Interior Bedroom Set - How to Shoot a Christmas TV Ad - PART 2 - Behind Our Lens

So now I'm going to take a few minutes and break down the stuff which probably everyone is most interested in for this, and that's the lighting setups. Lighting for that setup was really simple. 2 lights. We had a Kino Flow boomed up over the top of the fake bedroom wall.
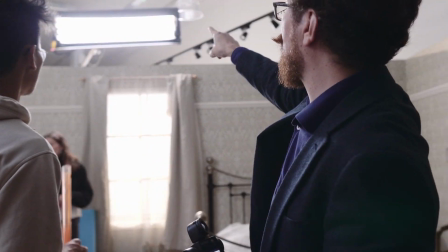0:13 It's the benefit of having sets. You don't need to worry really about how you get the light in there. You can just place it where you want. You do have to be a little bit conscious of how that feels,
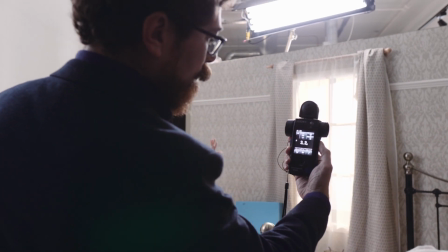0:23 because if you have a light coming from somewhere where it couldn't possibly come from in a room, it can start to feel very fake very quickly.
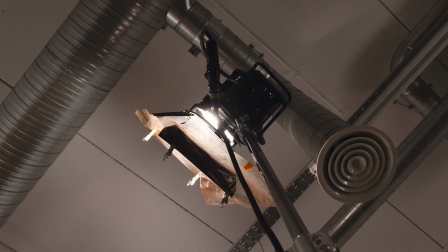0:30 But the Kino Flow over the top worked very nicely and just bedded in with the HMI that we had coming in through the window, and it made sense.
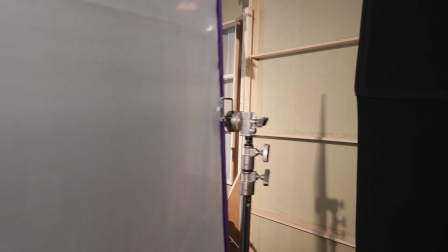0:37 We didn't try to do too much with that.
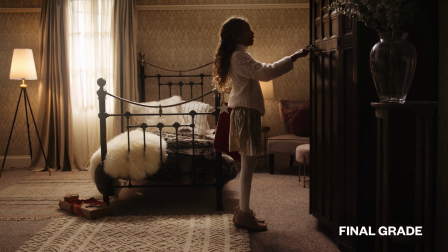0:40 We played the talent almost completely in silhouette, and it just felt kind of Christmassy and a little bit down and not all high key and bright. Had the 2 practicals in there. Apart from that, we didn't really touch anything.
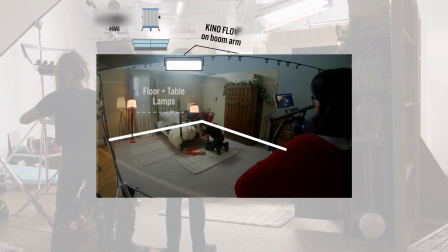0:52 So that's a pretty simple setup really, 2 lights, and that gave us enough to work with in that scene.
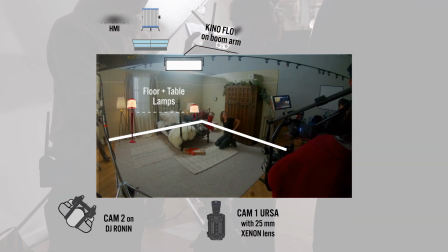0:58 We had 2 cameras rolling, so we got a wide, which is showing the entire bedroom,
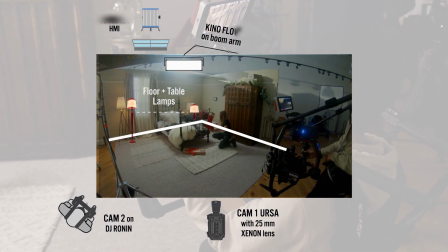1:02 and then we had another close shot so that we could try and tick off 2 angles at the same time.
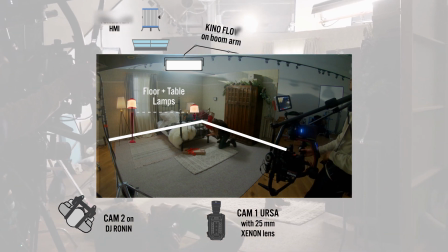1:08 The lighting was soft enough that it would work for both of them.
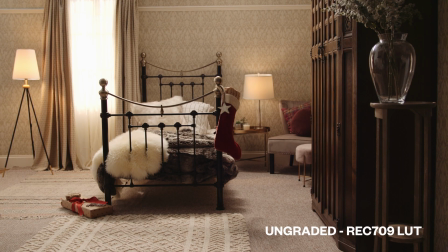1:11 By that point, we'd had to do a little bit of redressing the set, so we were pushing our schedule a little bit, so it was important to try and keep ahead as much as we could.
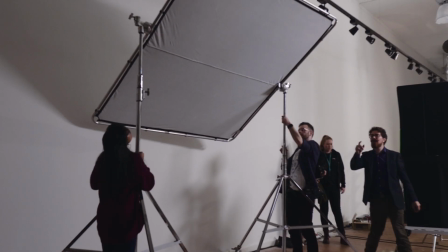1:19 We did have a frame up with an extra Kino Flow that we were going to use perhaps to fill, but in the event I decided that it didn't actually look as sumptuous if we filled in those shadows.
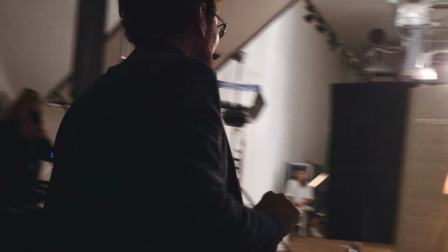1:29 So we just had the frame up to the side here, and that was giving a little bit of return, but not all that much.
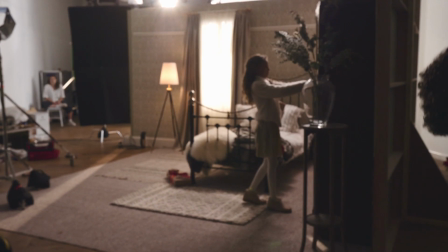1:35 There's one other element that I want to spend a little bit of time talking about. When we're thinking about lensing, we have to consider lots of factors, and one of them is what would be believable in the space that we are actually filming in.
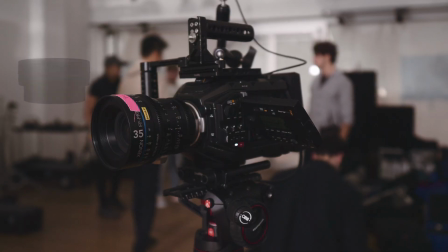1:48 Because we're working a set, we could step back a very long way. And we started off on a 35 for this, but the 35 felt a little bit unnatural.
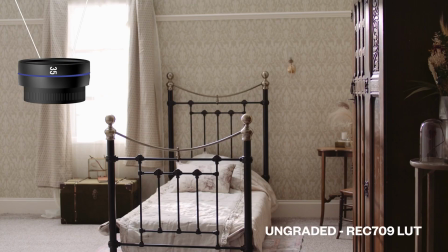1:57 The way that it would flatten everything off, the perspective from the distance that we were at that the 35 gives you isn't quite what you would feel if you're actually in the room.
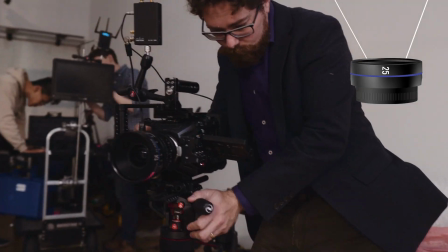2:07 So we changed out to the 25, stepped in a little bit closer, and it just brought everything to life a little bit more.
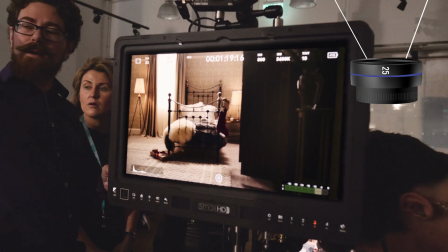2:14 And it's mostly because perspective is something which you deal with all the time. And as a human, you exist in spaces, you know what it feels like.
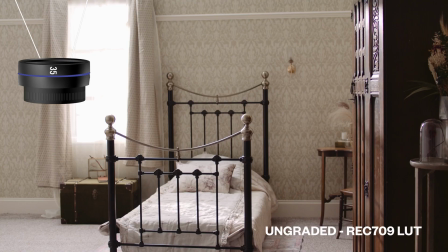2:22 And if all of a sudden you're on a very long lens, getting a very flat, planimetric kind of shot, it takes it out of the real world and moves it into something else. Imagine like a Wes Anderson film where you have those very long lenses, those very precise moves, and those very linear lines. It takes it into that realm, and that's not wrong,
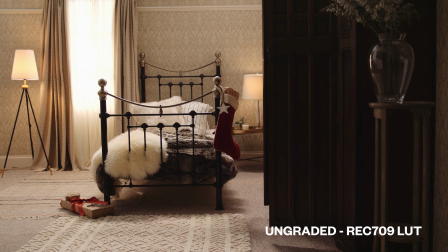2:43 but in this scenario it didn't feel right for the vibe that we were trying to evoke. So your lens choice and how you use the lenses in the space that you're in can actually have a big impact on how, at an emotional level, people watching it will connect with the material.
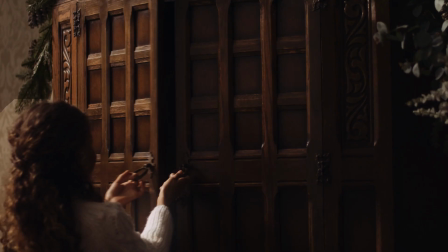2:59 This bedroom scene was definitely the most unique because of the whole set build element.
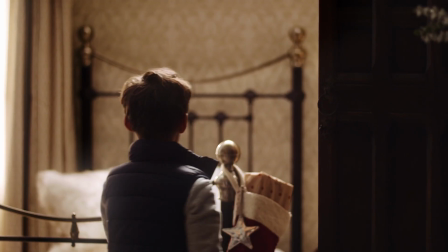3:05 In the next part, we're going to be lighting the Lindt chocolate shop scene. There's going to be lots of negative fill.
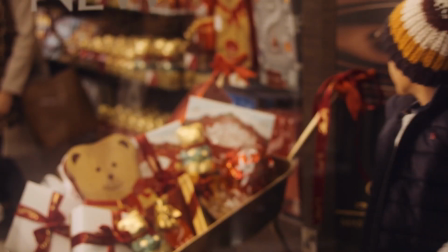3:10 We're going to be using suction cups to mount to the windows, keeping everything nimble, fast moving using the Astera tubes.